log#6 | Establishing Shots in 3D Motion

just in case anyone questions what I am wearing. I don't really have a script plan, I just want to do stuff. I'm going to be talking about editing in 3D motion. This is going to be a chill one. So if we look at a lot of 3D motion design, let me show you this and full screen it.
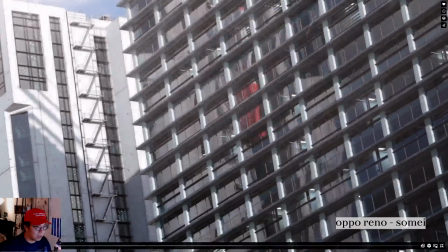(0:21)
We normally encounter a lot of these like slow moving like landscape shots.
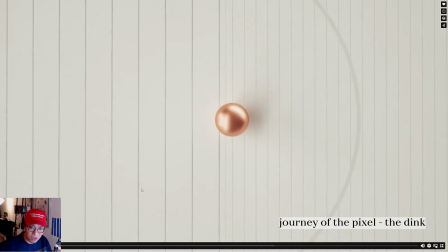(0:29)
There's more here where it goes slow, like a slow shot, and then it transitions really fast, right?
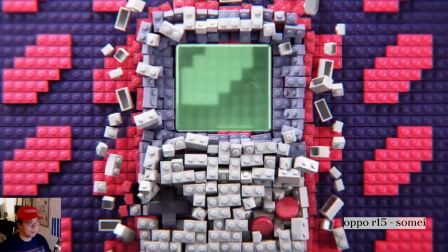(0:36)
It's just shot and it becomes really energetic. Why do we do that? I think a lot of it attributes to the fact that 3D CG, or at least this kind of 3D CG, based off realism. Like the animations, well, not the animations, the renders are really realistic. We tend to sort of borrow techniques from live action filmmakers. I think every realistic 3D CG person is actually just a filmmaker at heart.
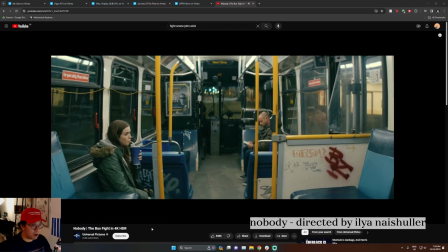(1:04)
Type in fight scene. This scene from Nobody. We're sort of, let's just move a little bit farther now.
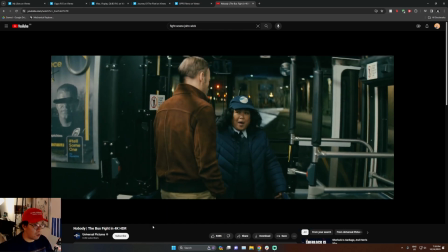(1:10)
We sort of see him go through it, and this not only to show that he's pushing people off of the bus,
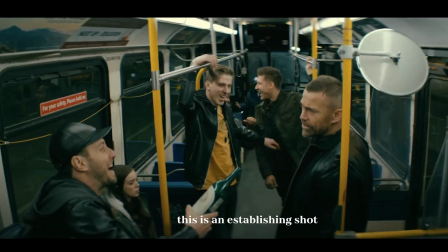(1:16)
it's also establishing the geography of the entire scene before we go to the fight scene. I'm not gonna show you the fight scene.
He's back.
Fuck! Oh shit, it's still recording. Or you know, in the beginning of a sitcom scene, sometimes they'll do a pan up of like maybe a building or something just to show like where they are.
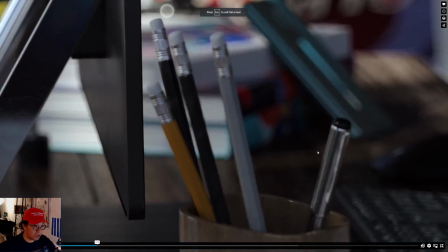(1:39)
This stuff is sort of similar, where we establish where the scene is being set and where the product is. But why do we do that? We're not doing a fight scene, so we don't need to show the geography of a scene. We aren't showing characters because we're all inanimate objects, so why are we doing this?
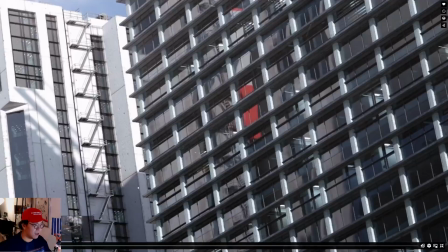(1:58)
This is my theory. I actually wrote this down. An establishing scene that kind of warms the audience up into this video. But not only that, we're sort of establishing the design language for the entire video.
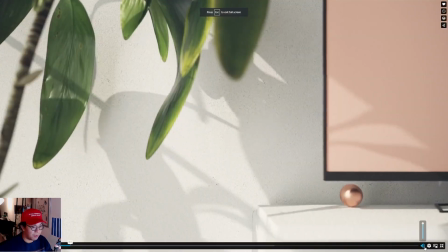(2:11)
It's really funny, we're actually setting up the design language of the video. Like, we're using this palette, we're using this sort of stuff. But this sets up another thing. If we are setting up the design language of said video,
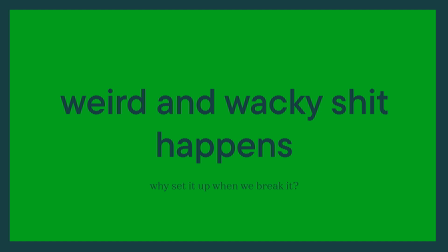(2:24)
why are we suddenly going wild all of a sudden? You can tell from some 3D design videos, we start off normal, and then suddenly, the animation starts going buck wild and sort of like crazy. And why do we do that? How does it come back to this establishing shot? Well, what we're doing is we're establishing what is happening in the world, and then we're breaking the design rules of the world. This is gonna get real deep, all right? But I've been thinking about this and I can't stop thinking about it. And I'm really gonna go conspiracy theory out of all of this. I think this has to do with story structure. If an audience wants to be engaged in a video, there's gotta be some form of story involved.
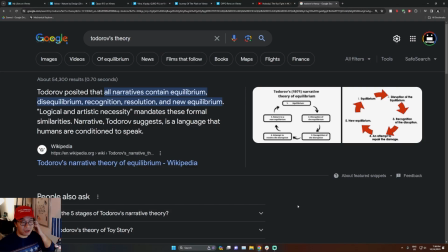(3:04)
This is called Todorov's theory, and you can really just read up on it. It's actually really interesting. Let's see if there's an image actually. Here we go.
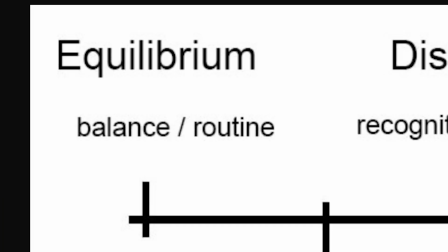(3:12)
At first there's a protagonist, and he has a normal world, an equilibrium in this case, and then something disrupts it, or something changes it.
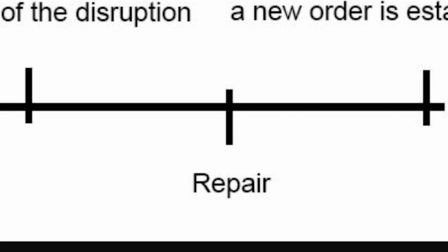(3:21)
And the protagonist has to repair the disruption in order to gain back his world, gain back his normal world. We actually want to focus on the disruption bit. 3D suddenly goes buck wild is because we have a normal routine, a normal established design language,
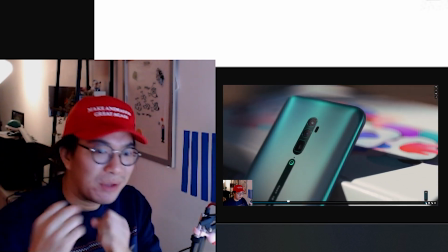(3:37)
and then we completely break it in order to gain interest on the audience. It also helps that most of the 3D CG that we see is we're trying to promote a product which is kind of like groundbreaking or trying to change the world, you know? So how do you promote or advertise that this product is changing the world?
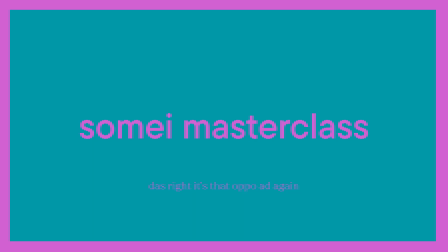(3:56)
Well, by literally changing the world. So this is a classic example as well that Somei has done.
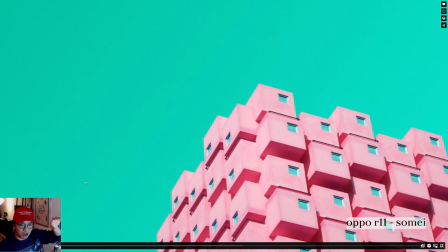(4:02)
Every single establishing shot is right in the beginning. All just establishing shots.